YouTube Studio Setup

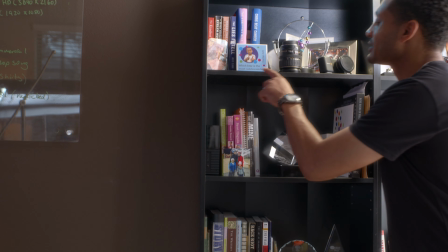[0:00]
Artists can be kind of messy. Which bear is the most condescending? Here is where I make the music.
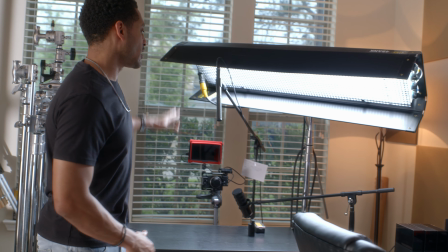[0:05]
I've scored a lot of projects from this keyboard. I don't move any of this stuff. It's always like this, ready to go, so that whenever I'm ready to shoot, we can start rolling.
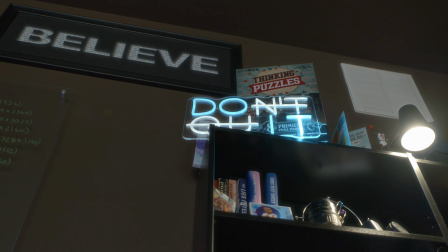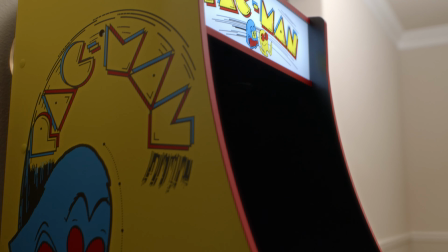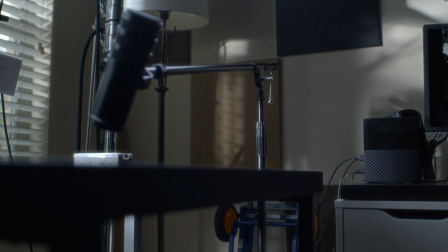It would seem as though we've been doing these videos long enough for people to notice not only the content that we talk about from the studio, but notice the studio itself. And so I thought maybe we can do a studio tour of our own. So with that said, this is the 2024 edition of my studio. Welcome to my crib. That was a little MTV throwback. Sorry.
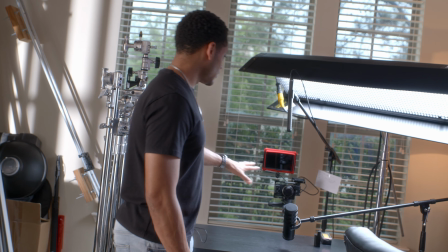[0:50]
Okay, so this is where I do all the shooting. But before we get there, I want to show you this.
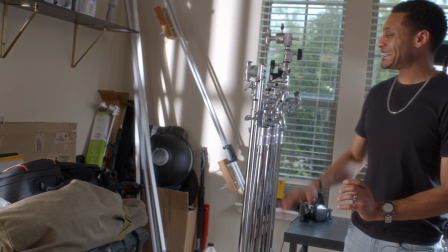[0:56]
Artists can be kind of messy, and it's not that I don't want to clean it up, but you know,
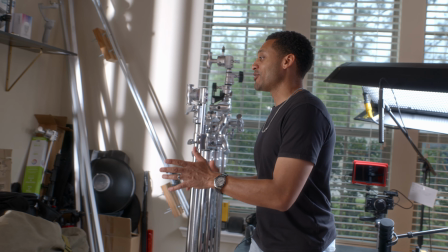[1:01]
we're going in and out, I'm shooting, you know, and then I have to load the equipment in the truck,
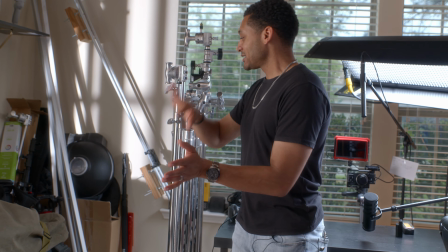[1:06]
get it out of the truck, come back, and so it ends up getting just kind of thrown over here. But that doesn't matter.
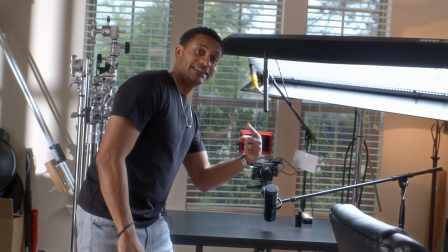[1:10]
You know why? Because this camera is facing that way, so nobody will ever see it.
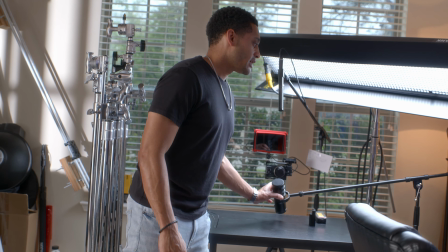[1:16]
This microphone is only used for like when I want to do like a podcast setup.
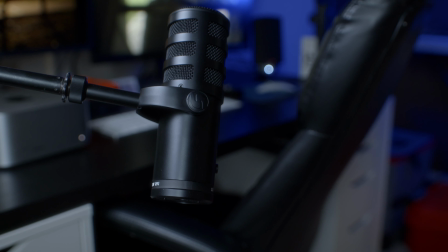[1:21]
So some of the reels that you've seen where I'm talking about different tips and techniques, I usually shoot it on this microphone just because I like the look.
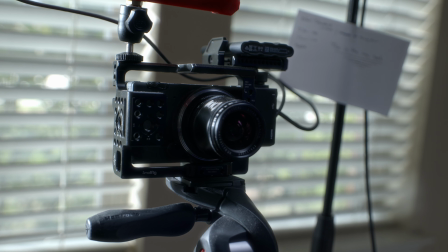[1:29]
I don't know, maybe it'll change one day. The camera that I use is a Sigma FP, and I put a 17mm lens on there because it lets you see more of a wide angle and it lets you see the studio. This monitor allows me to see myself. That's always important. It lets me see like the fine details, make sure I don't have any boogers or any stray hairs.
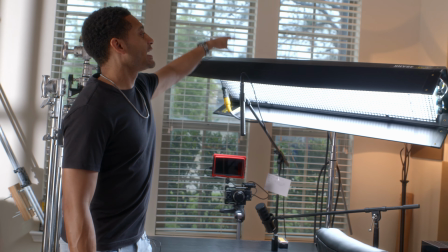[1:46]
I keep a 5x7 index card to help me remember the settings of the camera. The light is an old throwback Kino Flow light that I found myself not using anymore.
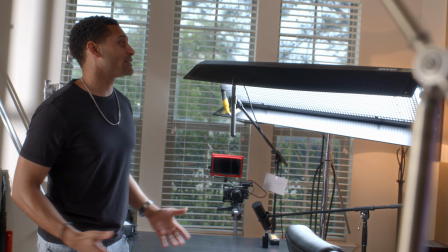[1:54]
Kino Flows are hard to move around because they're big and bulky, and so I thought maybe I should just use this for my YouTube setup. And then of course I got the Rode Shotgun microphone that lets you hear me. All right.
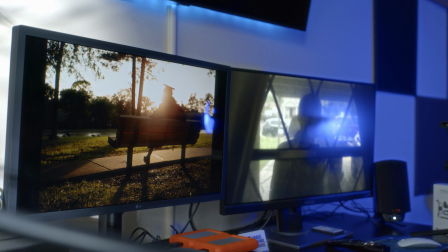[2:10]
These are my screens. They add a little bit of interest to the shot.
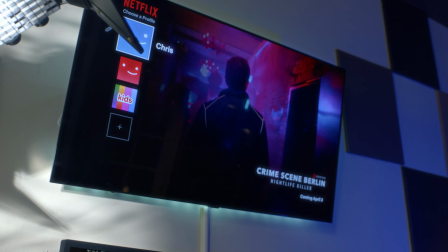[2:14]
I'm usually playing like some Netflix preview or something like that, just to keep the real film ambiance going.
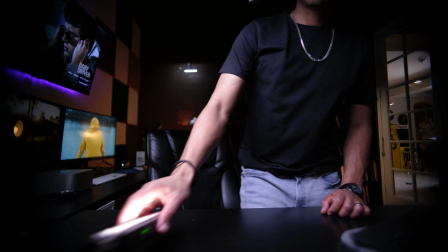[2:22]
This Ronin has been here and is kind of collecting dust right now.
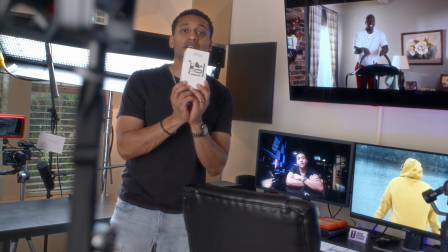[2:28]
This is a Ronin follow focus motor. One day I'm gonna open it and use it.
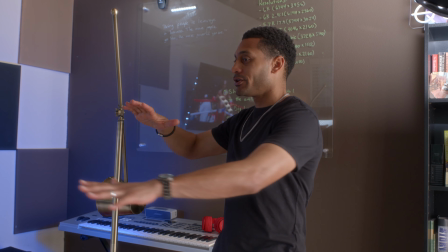[2:34]
As we move our way around the studio, you'll notice that we have the lamp fixture,
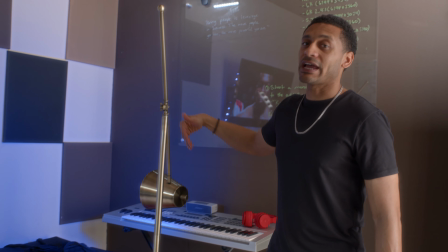[2:41]
but inside the lamp fixture is the Aperture B7C light, which is what I use to splash a little color on the wall.
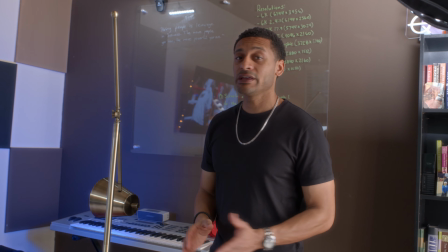[2:48]
And there's a little tip: if you throw color on a white wall, it'll be more pronounced. Here is where I make the music.
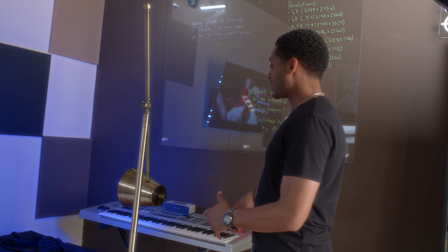[2:53]
I've scored a lot of projects from this keyboard. I did music that you'll find in the short film Shine,
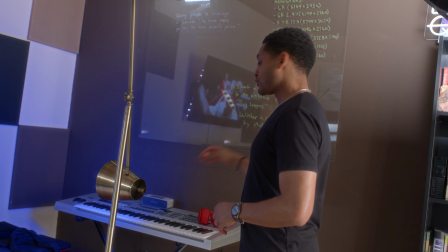[3:00]
music in Unspoken, which is on Amazon Prime, as well as a lot of other things that I've done right here from this keyboard.
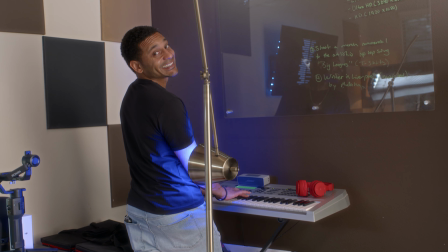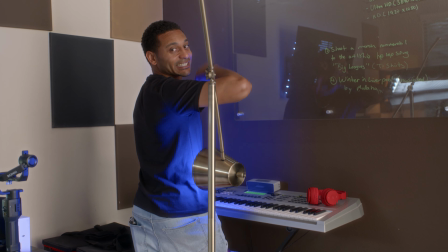[3:14]
Just a little something.
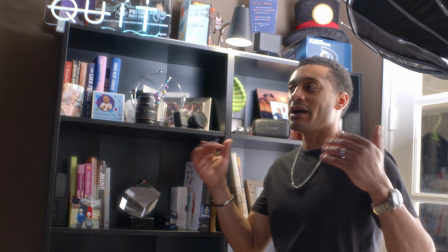[3:19]
Now we get to the part that my wife is always on me about, which is my bookshelf.
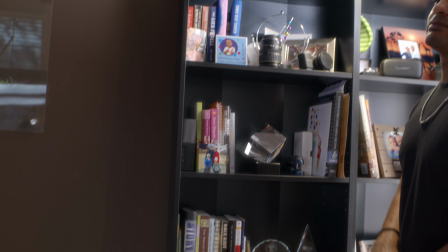[3:25]
A lot of the stuff on the bookshelf is thrown out of focus, so you never really see it, but now that we're doing this tour, you get the chance to see what's actually on this bookshelf.
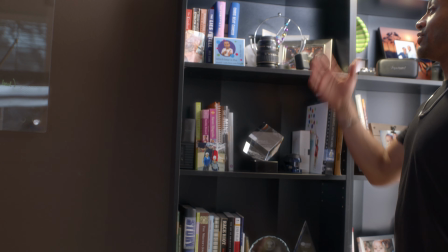[3:33]
And what is on this bookshelf? It's a myriad of things. You have pictures of my family, some equipment here.
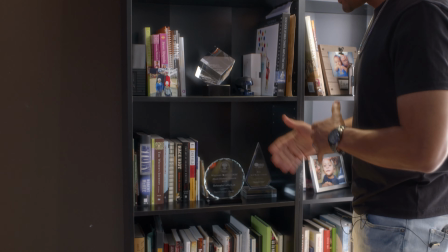[3:41]
This was an award that I got for a short film. Very grateful to get that. Here's another award from Williams Temple Church.
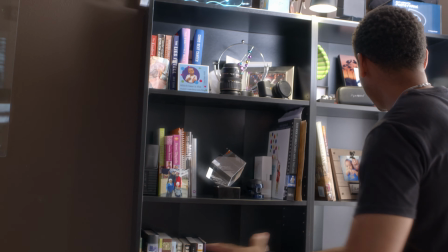[3:47]
Here's another award for Best New Media Comedy. We got some of the books here that I love reading.
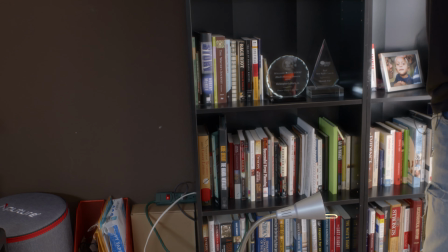[3:53]
We have some filmmaking books. We have some character building books.
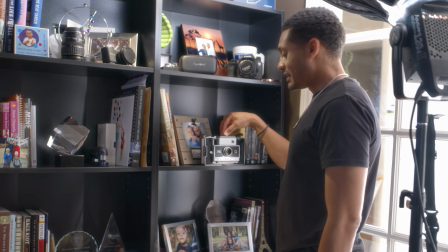[3:58]
Kobe Bryant, The Mamba Mentality. We got my Bible. This was the camera that I used in photographing Etta Mae, if you recognize that.
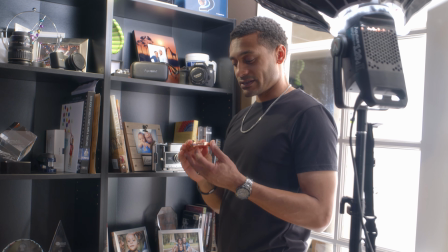[4:06]
This was her little makeup.